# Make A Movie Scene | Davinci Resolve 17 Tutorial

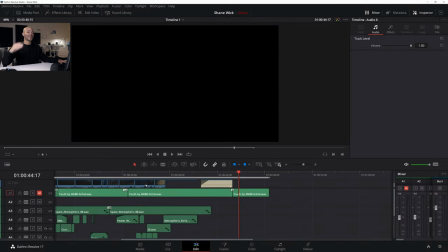Now, again, you know, are some of those sounds really what that situation would have sounded like?
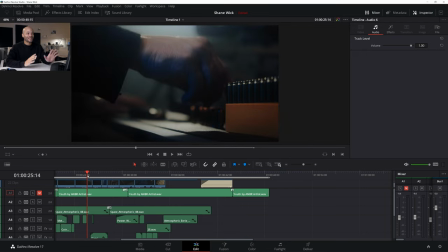You know, I got to be honest, none of those sounds were from the day of shooting. Some of the sounds I went back and had Shane just like play with some of the props to get some of those sounds, you know, reloading and stuff like that.
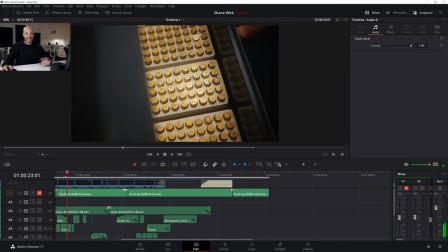But every sound that you just heard was put in post and was not any of the actions that you actually saw that day.
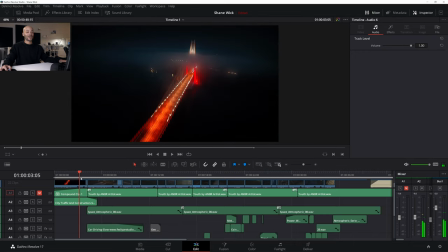Not all of them are real, and that is totally fine. That is totally fine because it still sucks you in. It still immerses you. And oftentimes in actual movies, the sound design, the color grading, the edit, the effects are over the top.
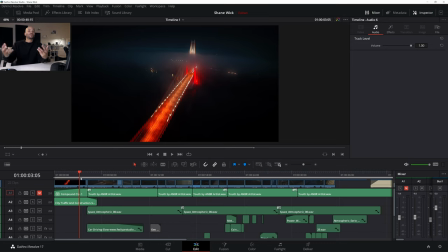Now they're done in tasteful, subtle ways, but they are done over the top to pull you in even more, to make you feel immersed in a situation even more. And that's kind of what you want to do here. In a subtle way, you kind of want to send all the senses over the top. And so, you know, we're starting with a really simple, you know, just sound of the streets that we're coming across this bridge.
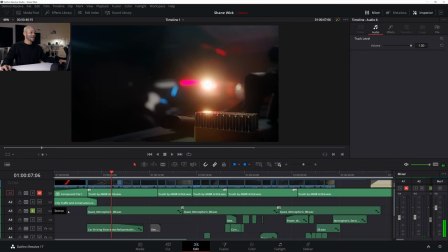And then here in this space, I really just have the, I have some space sound.
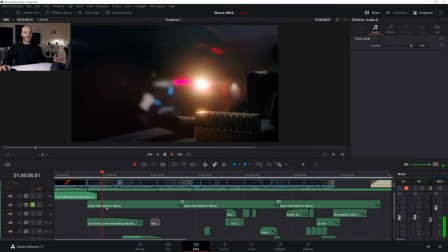So this is the space sound I'm using. I couldn't find an air conditioner sound, or I was like, what does an inside of a garage feel like?
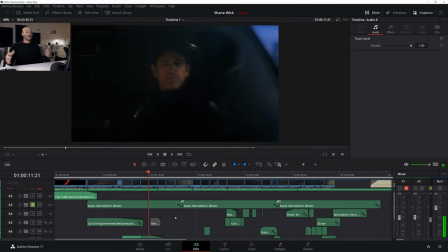Because you want to put people in this garage. The car just pulled in the garage. The camera's in the garage.
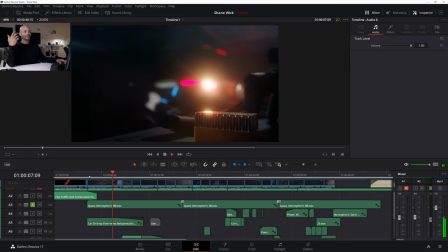You're obviously in a garage. So you want people to feel like they're in a garage. I was like, what does an air conditioner sound like? And I pulled in like a fan, like a whoop, whoop, whoop, whoop, whoop, whoop.
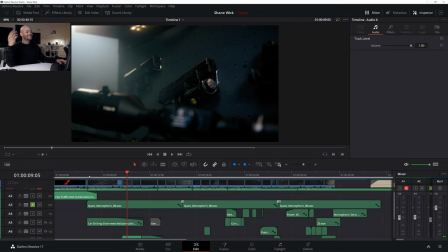But it just didn't sound right. It didn't sound realistic to the setting. Sometimes just ominous sounds like the space atmospheric sound are perfect for setting a tone.
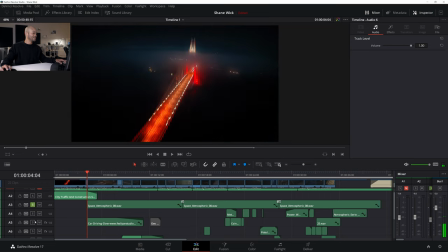And then you can lay something on top of that. And I think on top of that, I put in this car driving slow. So you can kind of hear that gravel and the wheel slowly.
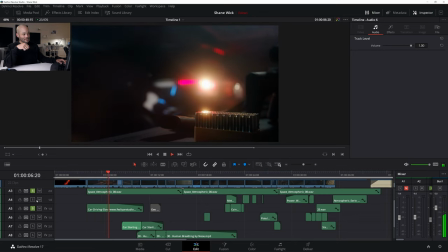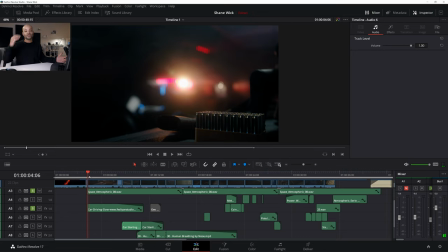It's nice. Is it realistic? It sounds like that car is driving on rocks, and there's probably not rocks in this guy's garage. There definitely isn't, but that's okay. It really kind of still sets the tone.
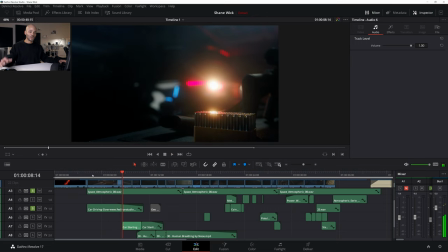It tricks the mind, and it's like, oh yeah, man, what crisp sound is coming from the wheels of that Range Rover?
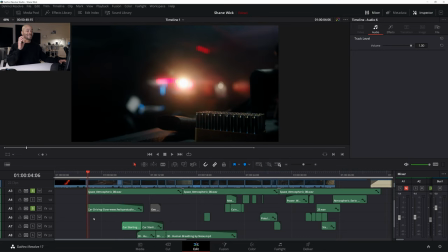You don't even think about the sound's not real. It just matters that it's there and it's implemented well, especially after the sound before it, after that interstate sound.
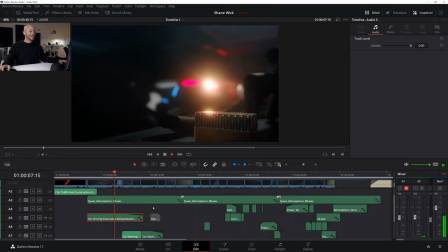Slowly fades up. And I don't even cut it. I slowly fade it out. And then I bring in this car engine noise. Because I want to get across that obviously the car pulls in, it stops at some point in time.
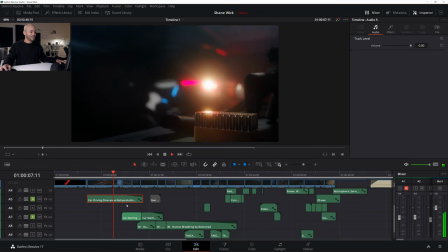So it's like you slowly fade out this car sound as this next car sound comes in.
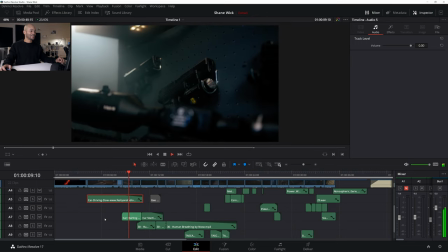And then if I unsolo these, then I come in with that breath.
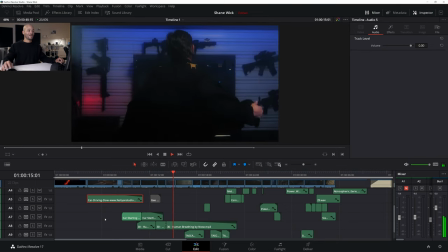Now, that is strictly superficial.
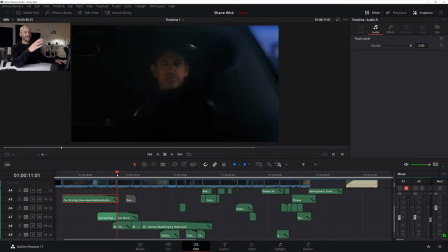I mean, obviously, that's not, it doesn't sound like a realistic situation. It doesn't sound like he's muffled breathing coming from the car. It sounds like you're hearing his breathing very clear, even though he's inside of a car and you're outside the car.
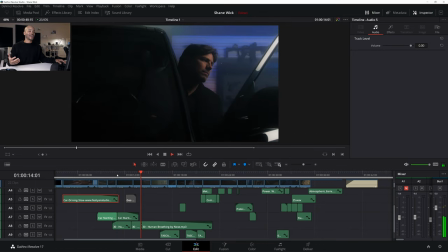But I think in this case, you can do that kind of thing to set the tone, to set the intensity. And yes, it could definitely be done better. I'm not claiming to be any kind of sound design mastermind. I'm just saying you can use these techniques to get across a point and to get that professionalism there, even if it's not perfect.
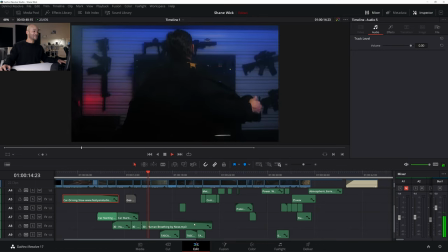So, you know, just a little breathing here, and then we start bringing in. And then, you know, before I didn't have this, I actually just added this in earlier today.
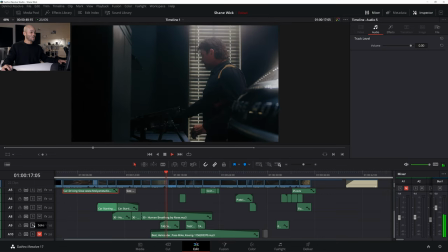So before it was just, we had some of the sounds that we recorded from him playing with some of the props, and I put a reverb on him.
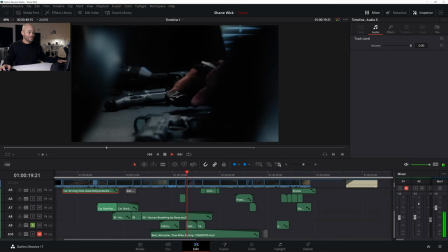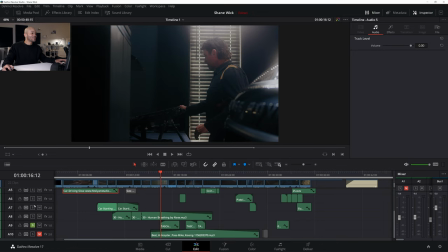So it's just random little clinks and clacks and stuff like that.
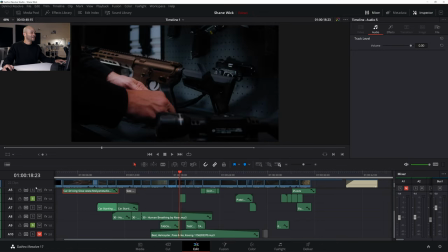Let me implement this one right here. I'll turn this one on too.
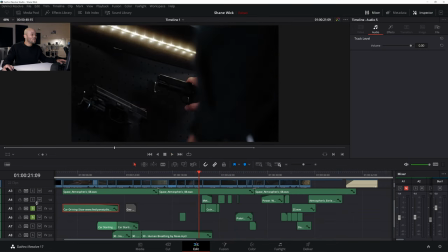It's not all like, it's not all timed well. It's not all, you know, it's not perfect.
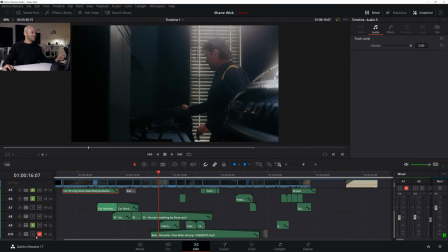But the interesting thing is I went back and I threw in this helicopter sound. If I unsolo these, I went back and threw in this helicopter sound.
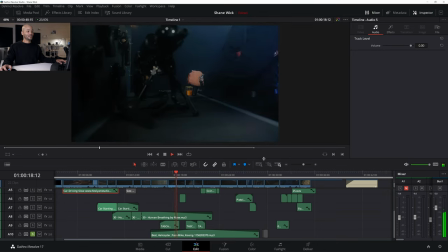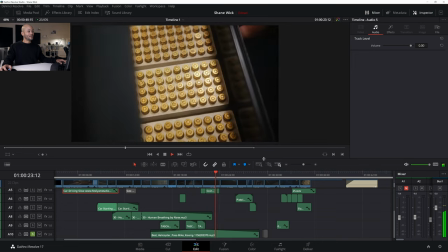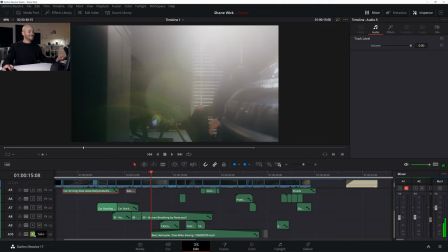And you mix that with the rest.
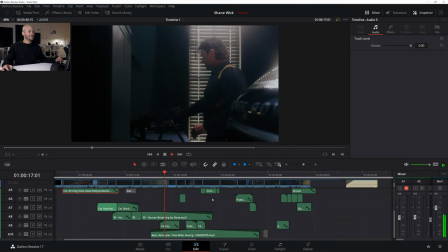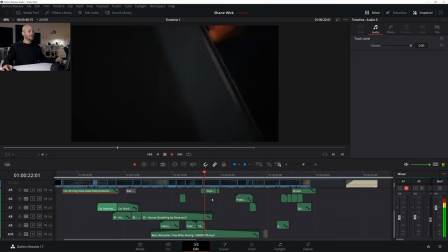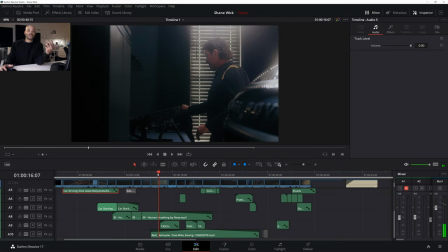For some reason, it just works. It just feels good. It feels right. It feels ominous. It feels dark.
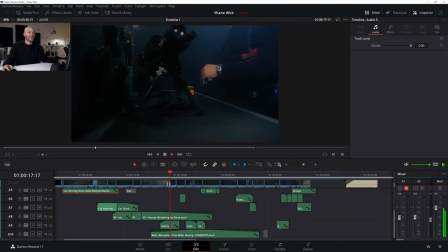And it feels like, dang, is that somebody? Where is this guy? Are there helicopters passing by overhead? Planes landing next to him? Like, what's going on? And then for this sound right here, that was just a sound I got from the internet.
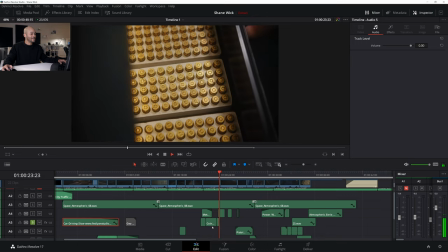And then that right there is some coins, man.
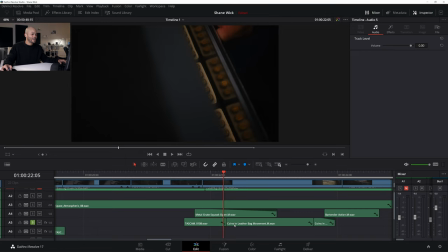That is some coins in leather bag movement.
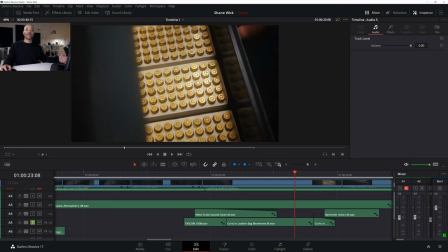Why would this sound like coins in a leather bag? It wouldn't. It just wouldn't.
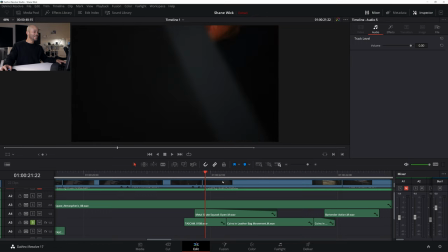But in this situation, with the hinge on top of that, it seems right. It seems right. And we got the space atmospheric sounds. It feels right.
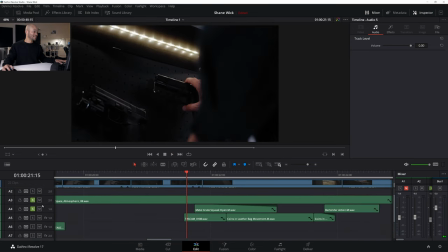It definitely throws me for a loop. So it almost feels more than right. And that's kind of what you want to pay attention to, is if you could enhance these sounds and like kind of bring them more to really hit the senses hard.
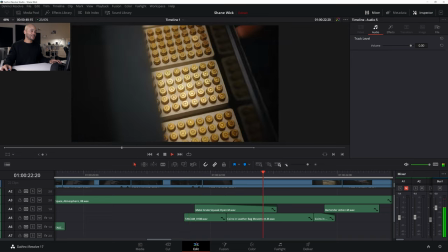I mean, man, that's cool.
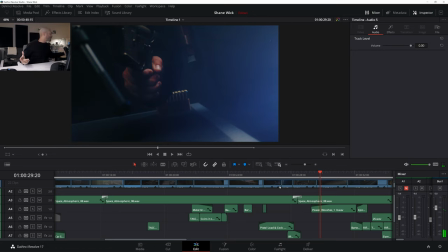Oh yeah. And I gotta be honest, for some of these sounds, I just grabbed something and I was like, grabbed a microphone. And I'm like, I don't know if that sounded right. So I grab a mouse pad and I'm like, know what I mean? Little things like that. It's all about having fun, enjoying yourself, playing around, trying new things, and test out these techniques for yourself. And again, if you liked this video, definitely click that like button down below if you want me to upload this footage for all you guys to download. And we can do a whole series on how to prep the project, edit, color, sound design, the whole nine, how to pick good music. Just let me know in the comment section down below. And of course, feel free to subscribe if you want more videos on DaVinci Resolve. And as always, I'm Marcel, and this has been The Modern Filmmaker. I'll see y'all next time. Peace.